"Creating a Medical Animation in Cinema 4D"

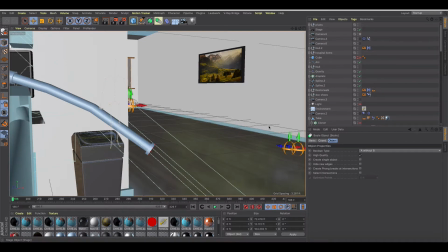0:31 welcome back to another cinema 4d tutorial I've been working on this animation for a medical device and I'm using it to supplement some some actual footage and then some other graphics about the product and so I just want to kind of break down how I approach this I'm sure that there might have
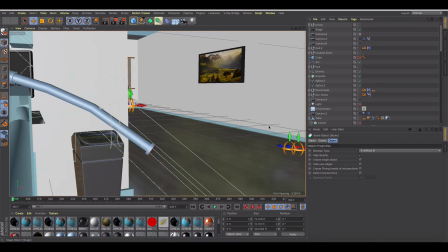0:51 been some more efficient ways to do it but basically I'll just
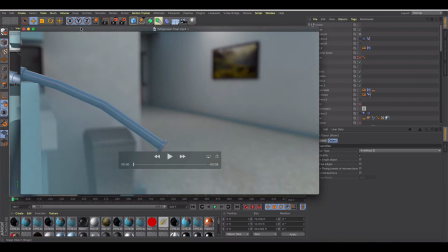0:56 kind of show you what the final version looks like what I was trying to do is accomplish
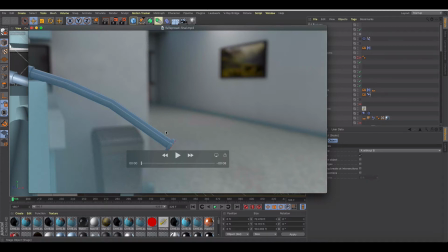1:01 and don't mind the resolution this was just kind of a quick render for the client but I'm trying to show that the spread of a virus can happen from these intubation tubes inside of a emergency room or a hospital and that's what the product aims to reduce and then
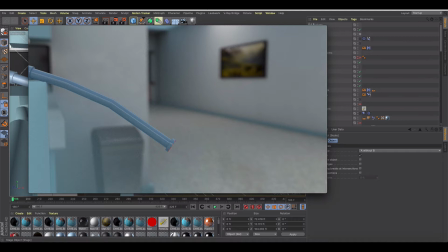1:20 it lowers costs and all that's irrelevant to this tutorial but basically the animation that I have here is as you can see from the tube we have that was just pulled out of someone's mouth we have some dripping liquid we have animated some red
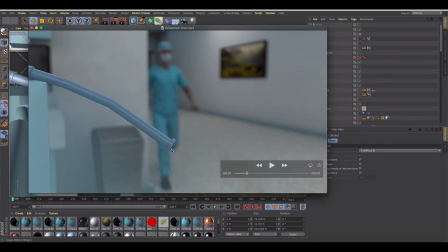1:37 particles that kind of signify a virus and as
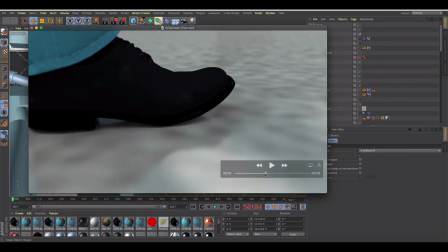1:42 the person walks by we then switch cameras to a puddle
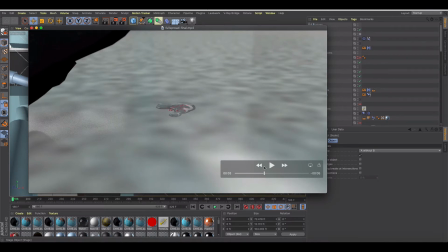1:48 of this kind of infectious liquid on the ground uh the person's gonna pick it up on his
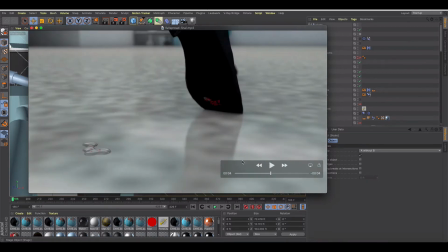1:53 feet and transfer it through the emergency room and then
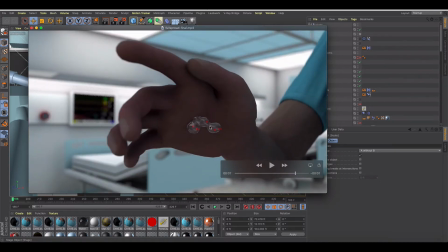1:58 we see in the last shot that this person also has it on
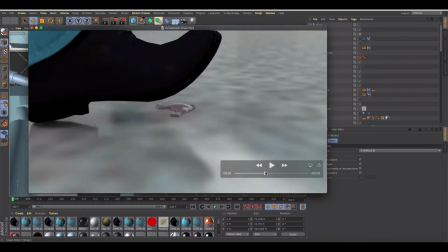2:03 his hand as well and so um you know it's it's it's just kind of a
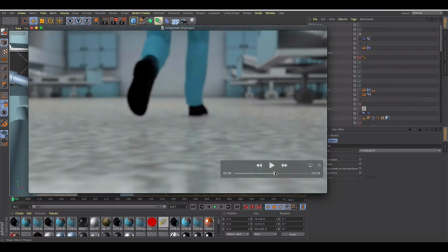2:08 quick animation that plays that just shows how this can be spread quickly in an emergency
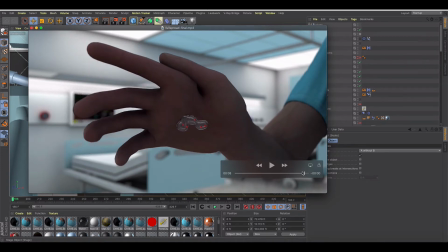2:12 room um i gotta fix this thumb a little bit in the animation but obviously
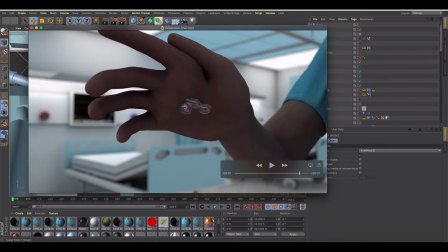2:18 things were kind of overdone dramatically to show the virus spread
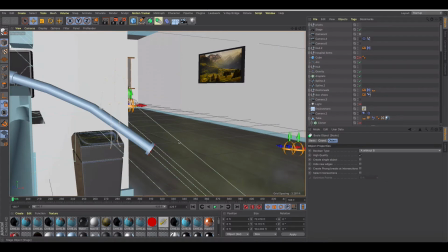2:22 but anyway so I just want to kind of break down my scene here so I haven't really gone through and cleaned up my hierarchy so it's kind of a mess but basically the first thing I did was if I
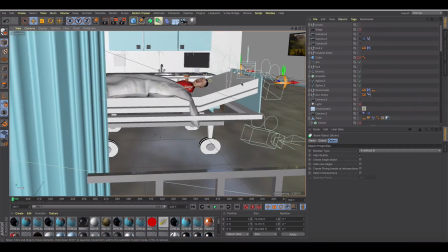2:36 jump out of my stage cameras here was I created an emergency room just kind of a hospital
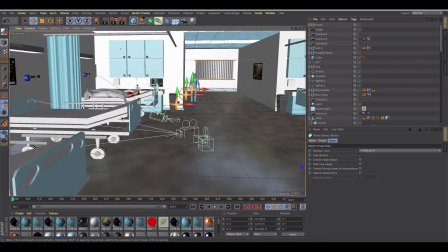2:42 feel where we've got these hospital beds we have a character over
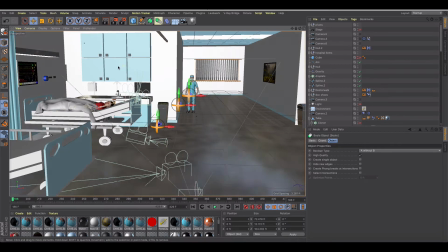2:47 here sitting here you know these are some simple models that I created
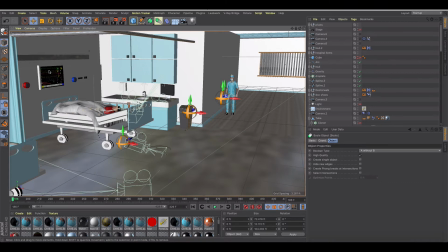2:53 and then you know brought in like a heart monitor and some other things that I've seen inside of a emergency room just from doing some Google search some images then I brought in some
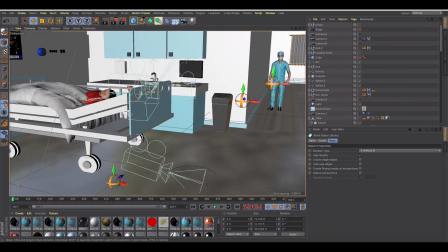3:06 characters from miximo and if you're not familiar with miximo if you have an adobe
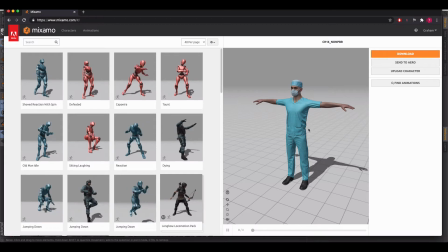3:14 account you can use miximo for free and so i found this nurse and i just got basically a walk
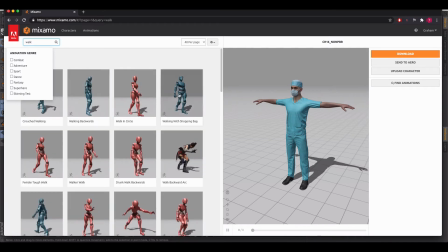3:22 animation um you know something i
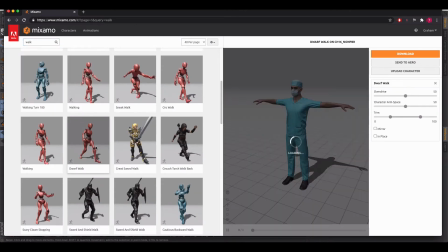3:28 mean they have a whole bunch of different walks but let's just try like a you know something like
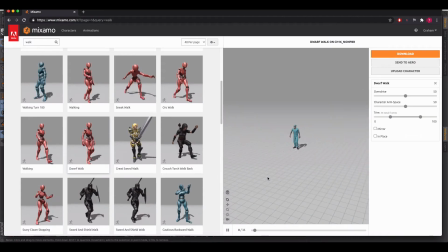3:33 this and i brought the walk animation into my scene
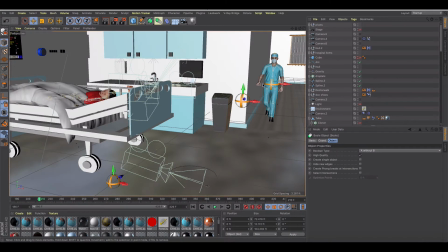3:39 and so the character walks and then these little things here are called pivots so obviously
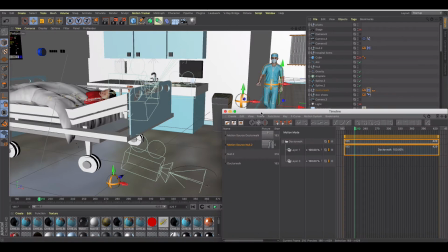3:48 i had to create a uh create a couple animations and sort of let this play out over